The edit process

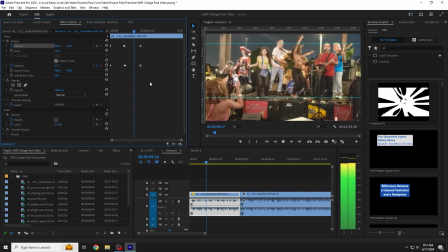[4:05]
But overall, if we can keep our keyframes like that, where you see on the left side of the screen,
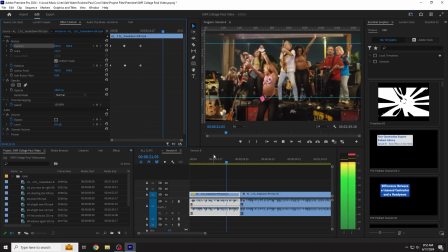[4:12]
kind of loose and flowing and not making big, huge motions all at once, it will look much smoother, straighter, and it won't be obvious that we did any sort of effect to make that happen.
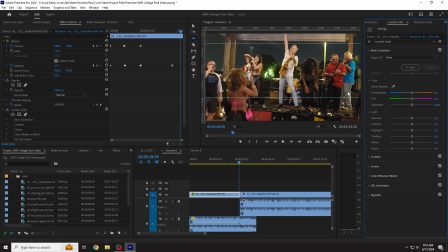[4:27]
The next thing we're doing is using keyframes on the audio to make the transition between the 2 clips less jarring.
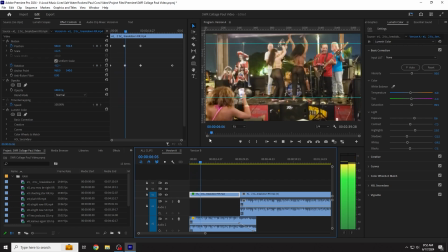[4:35]
So when there's kind of a bleed on the audio into the next clip, the cut that happens seems less jarring. And this one was cool. You'll listen to it.
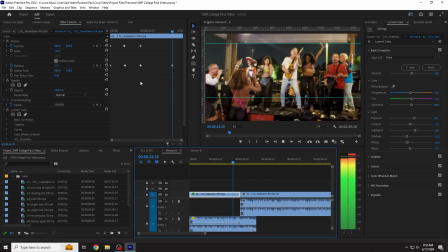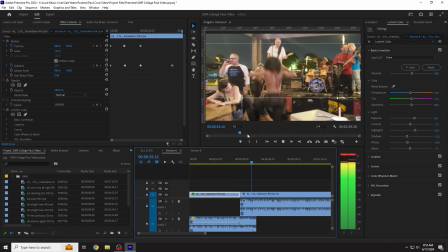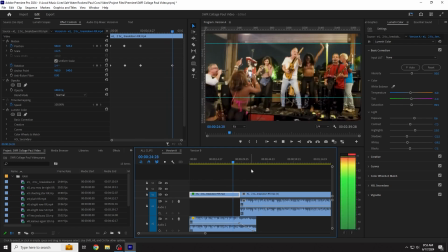[4:59]
So unexpectedly, that was the end of the song, and it just kind of did its own fade out.
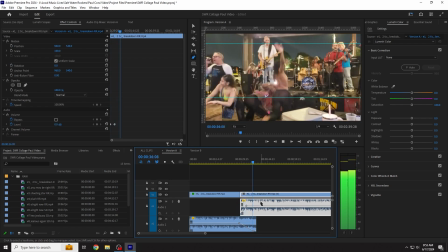[5:05]
So it kind of made for a nice transition. I'm thinking that the next thing I do is the same.
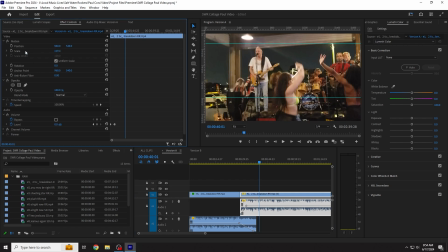[5:12]
I just rotate the clip on animation with keyframes, just like I did previously, to make it straighter. I don't like to scale up too much because we lose the edges when we do that, but we do have to scale up a little bit when we're doing this rotation trick.
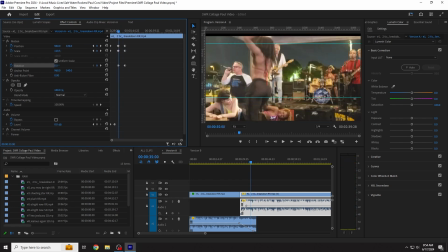[5:28]
So as soon as we can get back to 0 rotation, we should scale it out if we can.
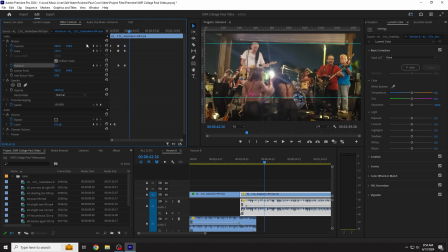[5:35]
If not, we have to leave it cropped, and then we can use the position keyframes left and right on the x-axis to adjust for anything that might be getting cut out too much on the edges of the frame.
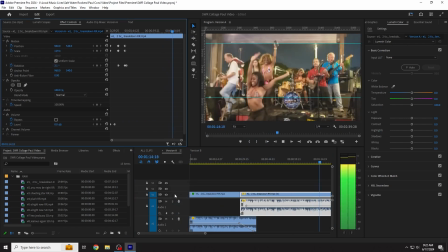[5:46]
You just have to watch and make sure that you're not losing too much. Sometimes you can get away with leaving nice long clips up there because there's something interesting happening. I can only take so much credit for these videos being good.
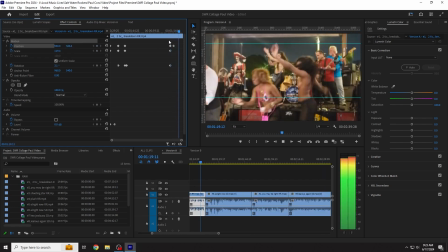[6:01]
Sometimes they just are, captured in the perfect moment, and you can't really figure out what went right, but it did.
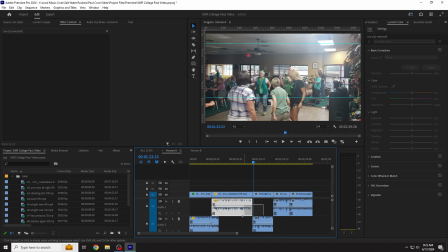[6:09]
All right, this next clip was a little bit of a nightmare because there was such a big motion in it.
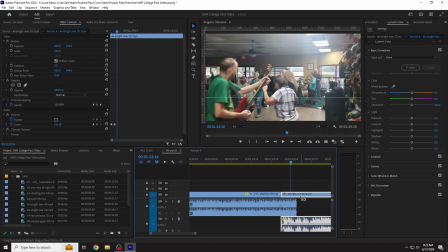[6:15]
So I think even though I tried to do the same trick with the rotation and the position, I ended up scrapping it because it didn't work. So I used the warp stabilizer in the program. That's sort of an automatic process.
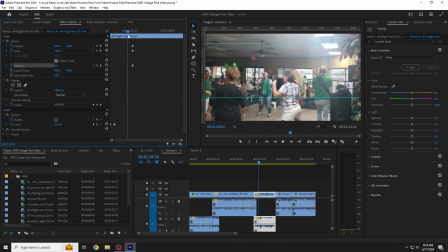[6:36]
And I did a cool thing because I know when you use that and it's too much rotation and too much stabilization that it has to do, that it's going to kind of crop.
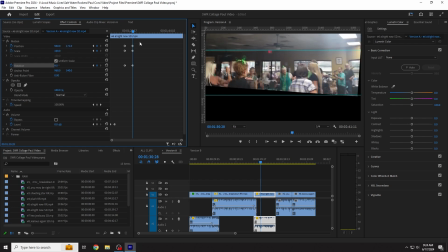[6:47]
You're going to see the blackness on the edge like that. So I ended up putting the logo underneath this and
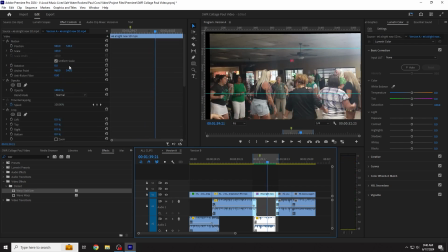[6:56]
it almost looked like they were like sinking underwater, which is cool because the logo with this band is like water.
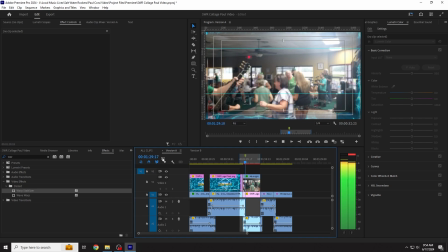[7:02]
So I wanted it to look like they were swimming, and that was my inspiration for how it turned out in the end, which was pretty cool, and you'll see that later.
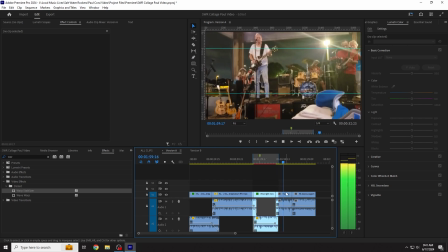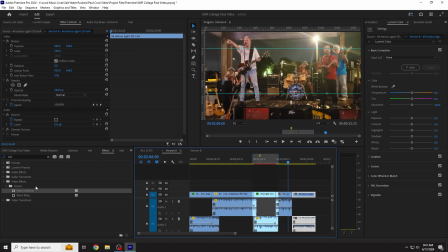[7:18]
Alright, so one quick little thing I'll say right now is that avoid putting too many effects on your clips early. Try to save the effects for the last bit, because
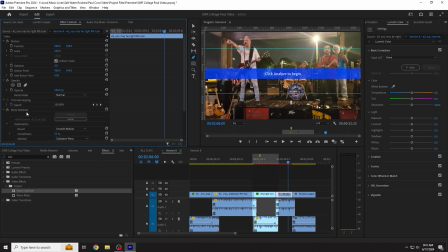[7:31]
when you're editing with heavy effects, your computer, see that red line above those clips now? It's going to have trouble playing those clips, and every time I try to play them, I'm going to have to wait, or I'm going to have to watch it all jittery, and it's hard to edit like that.
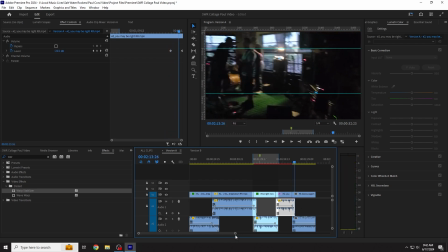[7:47]
So, it's unavoidable that you will never use those effects, but try to use them at the very end.
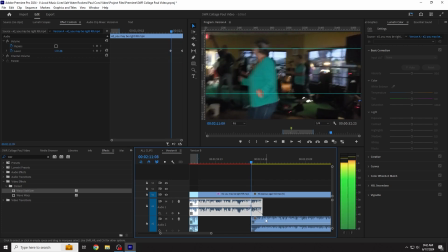[7:55]
There is a quick button where you can turn off effects if it's getting too out of hand,
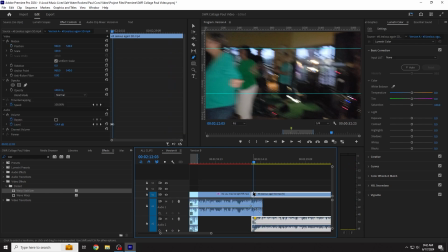[7:59]
but at some point you're going to have to turn them back on to look at them before you export them.
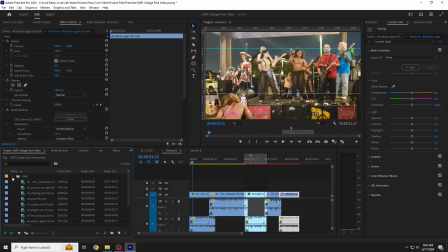[8:04]
So just wait. I'm bringing in the graphics now.